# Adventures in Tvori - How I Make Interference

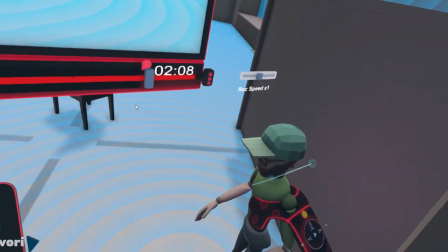9:19 Now here I'm recording the motion. I just kind of move my controller around, moves his head.
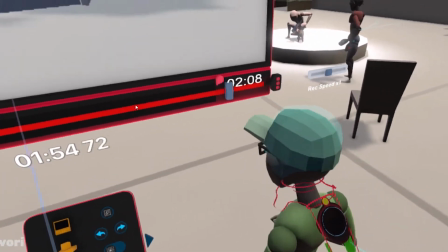9:25 It's a very short shot. So, and usually I pop in audio and I can sync, the movements to the audio.
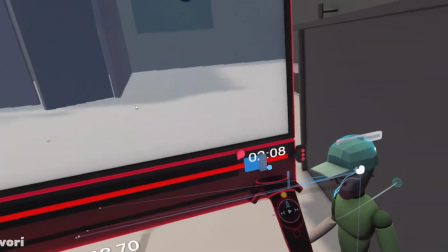9:34 I didn't do that here. I didn't have the audio with me. And so this is me just kind of guessing.
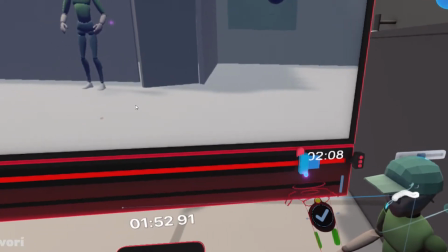9:40 But since I knew it was a short shot, short audio section, I figured I could wing it.
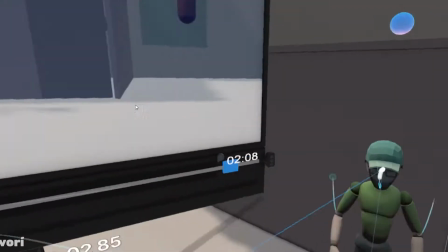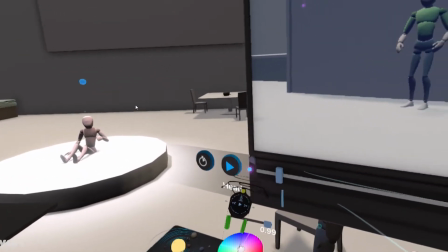9:54 If you stay tuned to the end, I have the first little shot with audio.
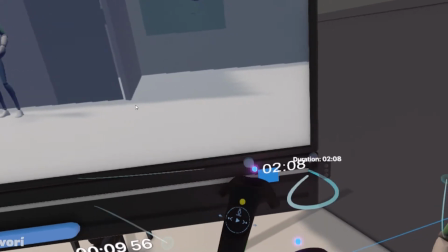10:00 So you guys get a tiny little sneak peek at chapter 3, and I hope to get it done in the next couple weeks, hopefully.
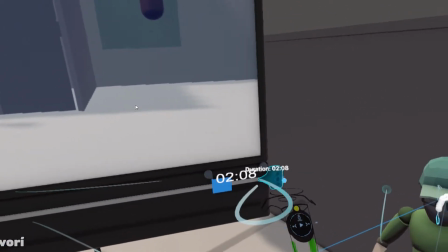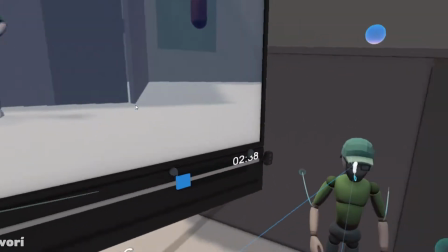10:16 Preview window to be able to watch, move the timeline around.
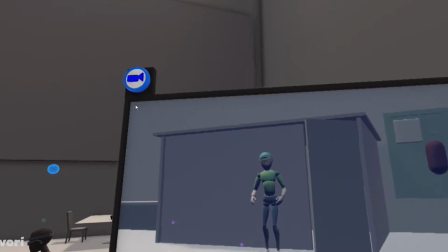10:23 It's great just to really quickly preview what you've done.
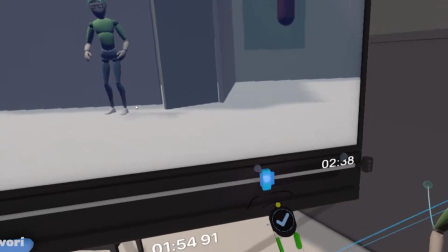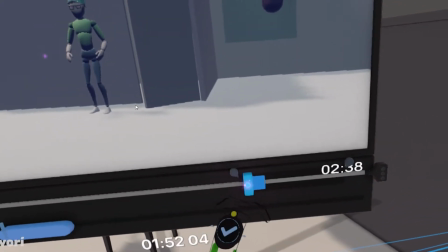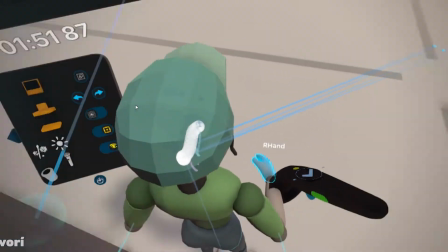10:40 Here I'm going to animate his hand. It's a little hard to see with this angle, but I kind of,
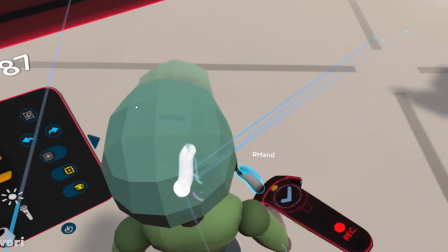10:45 with my controller, I can kind of, you know, figure how I'm going to move it and what I think would be natural for this shot.
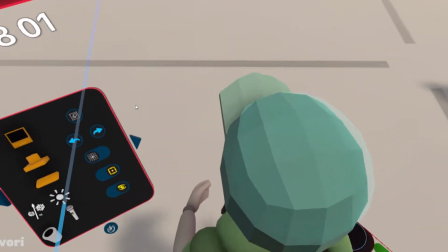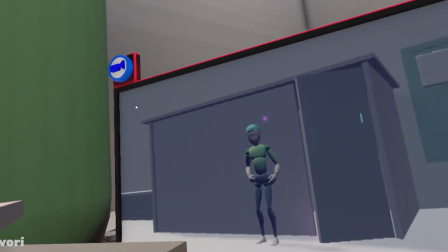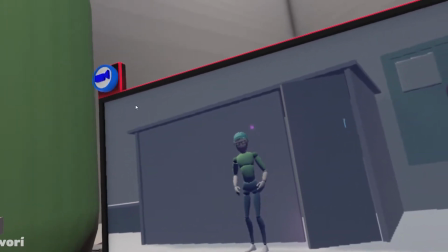11:04 The one thing I find that it's a pain in this program is creating a walk cycle.
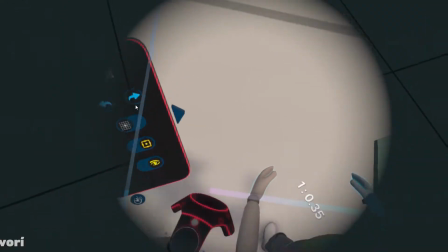11:10 Having the legs move and like the feet sliding on the floor, it looks awkward.
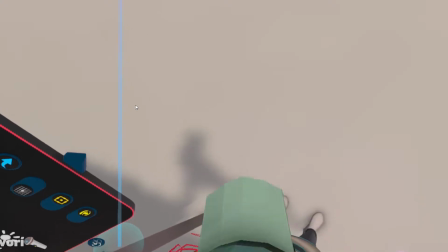11:15 So I think a lot of my shots I lean towards not showing the walking, or if I do,
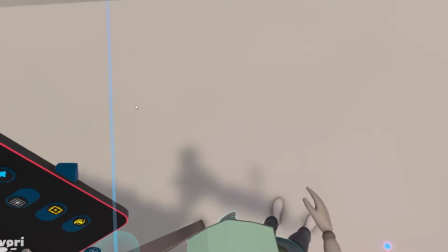11:21 it's just like the top half of the body and can't quite see that the legs are wigging out.
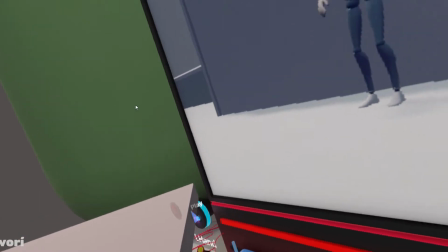11:27 Although I think it looks kind of funny,
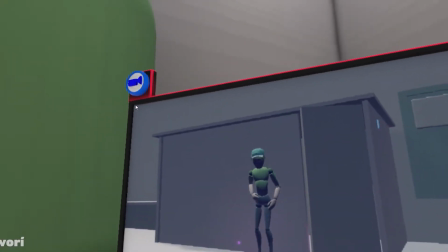11:30 and I like funny, so I'm sure there'll be some shots in the future.
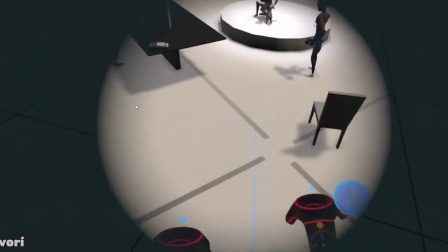11:38 I kind of get a Team America kind of vibe, just like this awkward puppeteering,
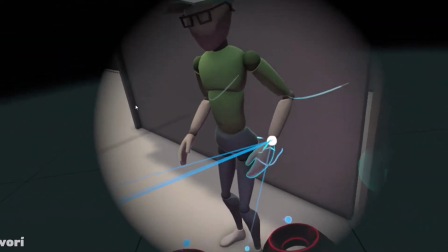11:46 and I think, you know, you got to embrace it at a certain point.
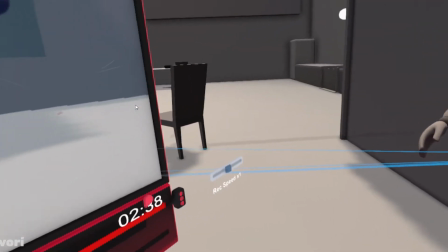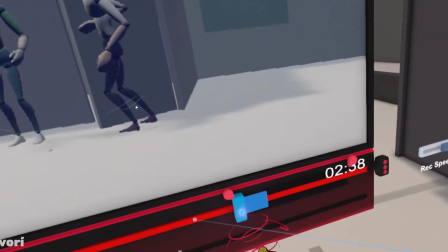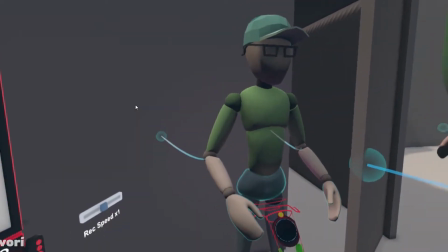12:02 Doing a little hip movement while he moves, just to add a little more,
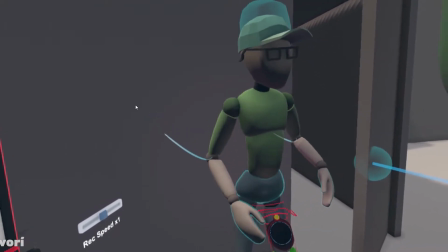12:07 you know, flow, a little more body motion.
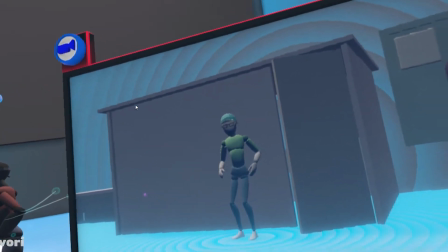12:15 Now he's like looking down because he's like, oh yeah, I got new clothes on. Kind of patting his shirt and thigh a little.
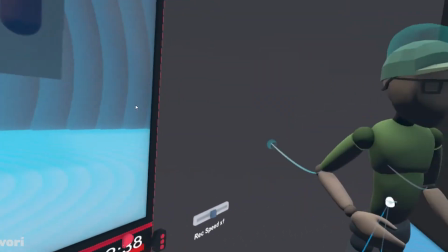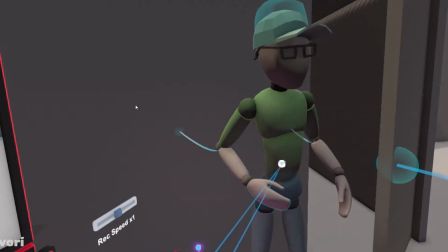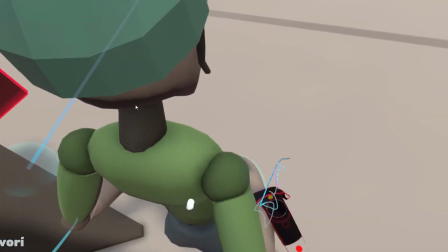12:32 Oh, I think I decided I didn't like his hand motion, or I wanted to change something about it.
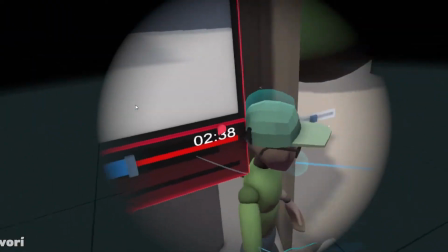12:36 He kind of gestures out, which I think is just a great way for, like, oh, I'm talking to you, I'll kind of talk with my hands, not my mouth, because I don't have one.
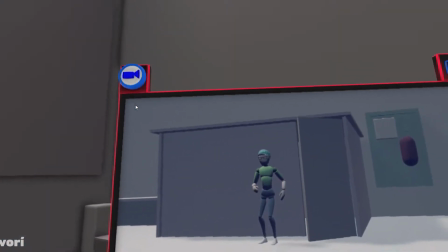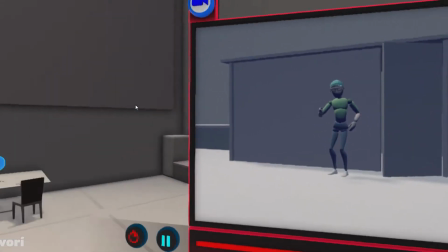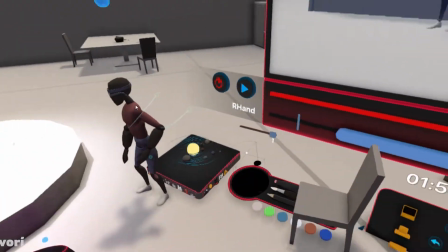12:58 Still have the original Jimmy over there petting his dog, just frozen. But here I am going to grab little Tim.
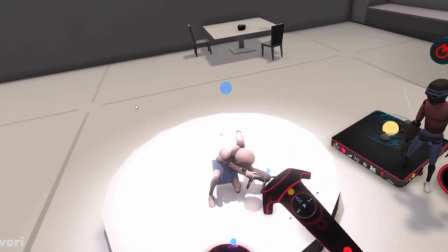13:07 And Tim, I created a very basic rig. No, you know, skeletal structure or anything.
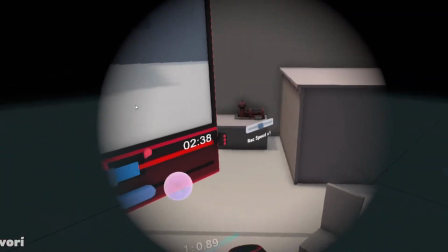13:14 It's just different shapes, and I kind of parented the legs to the torso.
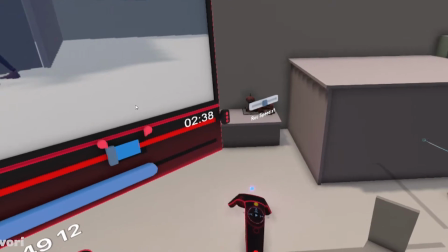13:19 The torso is like the main segment. Everything's kind of connected to that.